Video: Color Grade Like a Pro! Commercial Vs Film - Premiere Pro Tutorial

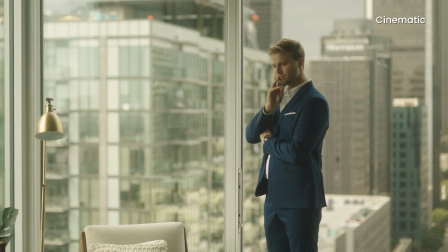Hello everyone, today's tutorial is about color grading in cinematic style versus commercial style and learning how to do both.
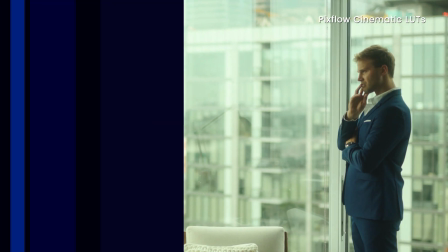So without further ado, let's jump into Premiere Pro to start it with the cinematic one.
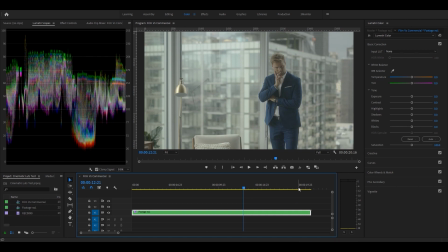As you know, cinematic image needs less contrast compared to commercials. It has a somewhat green tint and it's warm.
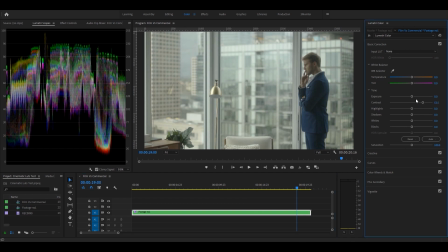The footage we have here is in log profile, therefore we need to bump up the contrast to make it look normal.
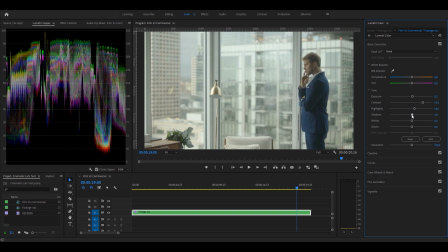And also increase the highlights and shadows for the same reason. Then some green tint as discussed, and some black for the black parts to pop up.
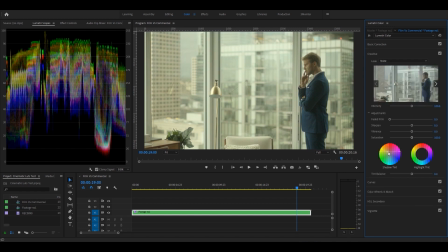Then we change the general mood of the image to green, yellow or blue by changing shadow tint under the creative section. I change it to yellow to make our image look warmer. Now it seems like the image is too green, so let's reduce the green tint from here.
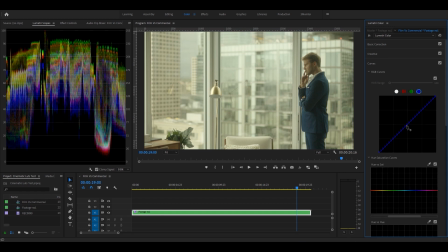And change the temperature from curves.
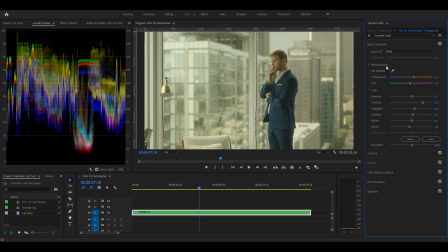Reduce some blue and also reduce the yellow from shadow tint a bit. And increase the contrast as well.
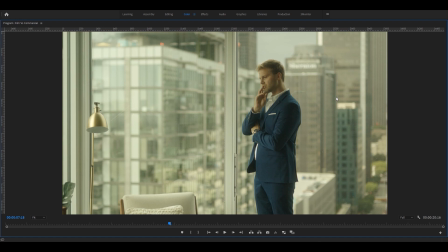Now let's give our footage a fake anamorphic look, like in the movies.
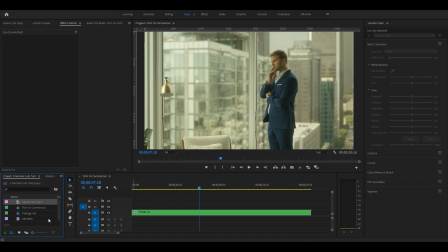To do that, I'm going to create an adjustment layer on top of the footage and add the crop effect to reduce the size from top and bottom. Perhaps 15 is good for that.
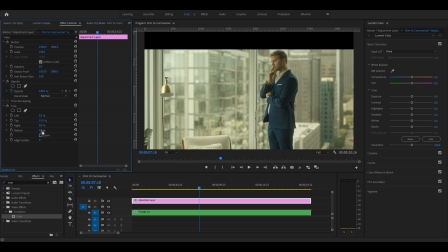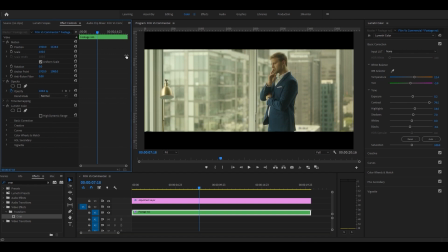Then reposition the footage in between black bars. And our cinematic color grading is done.
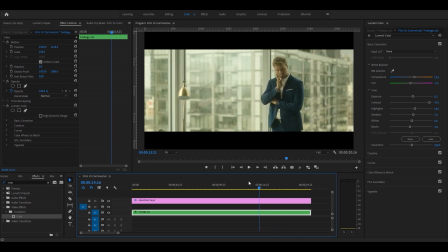Now let's make our commercial look.
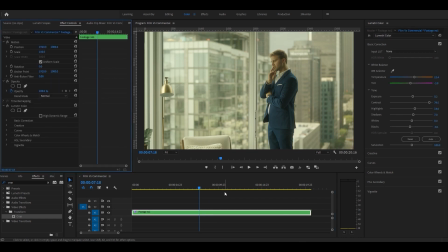I'll duplicate the footage and delete the previous lumetri information.
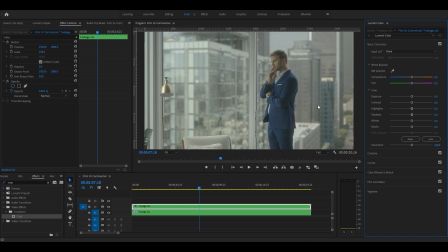Commercial image needs to be sharp, with bold colors and high contrast, while keeping the image realistic. So the image shouldn't be moody like so warm or cold, or with intense purple or green tint, but instead, the color grading should be rather simple.
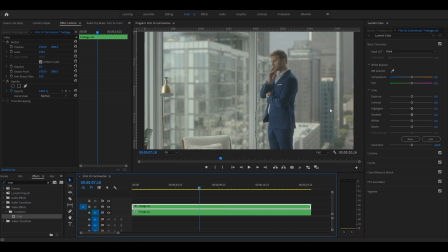So I'm gonna give this image much more contrast.
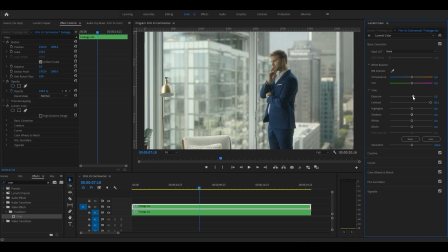With more exposure and highlights. And also reduce the shadows to give it more light contrast. As you can see, the dynamic range of the image is a bit off,
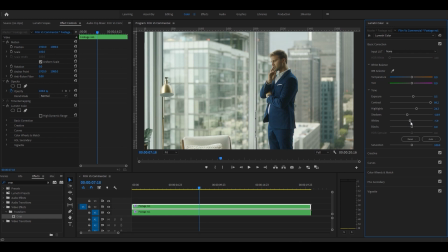so I'm gonna fix it by reducing the white amount and increasing the saturation so that the colors pop up more. This particular footage has got some green tint on its own because it's captured by a Canon camera, so we need to reduce it by giving the image some purple tint or using the white balance selector.
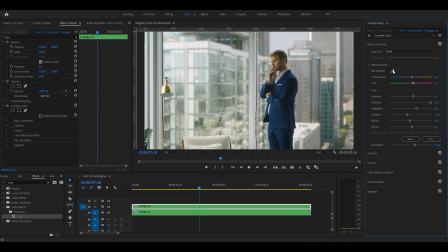But I'm gonna do it manually by adjusting tint and temperature. Now let's boost the sharpness by increasing the sharpen under the creative section.
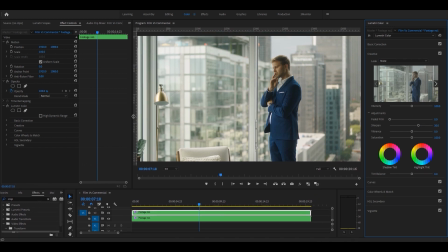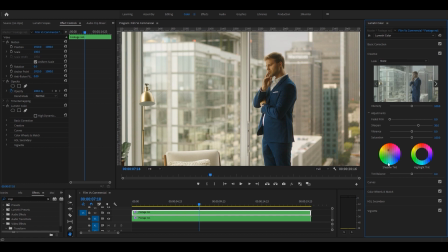In commercial color grading, you can play with shadow tint based on the needs of the project. For example, you can create a hot summer day for a cold drink commercial, or intensify the coldness of the image for winter. But we need our image here to be realistic, so I don't change the tint.
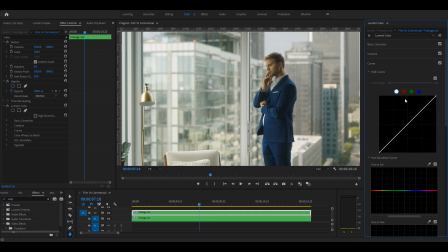I think a bit increase in red will also make it better, so I'll do it from the curves. And we have done our commercial color grading for this one.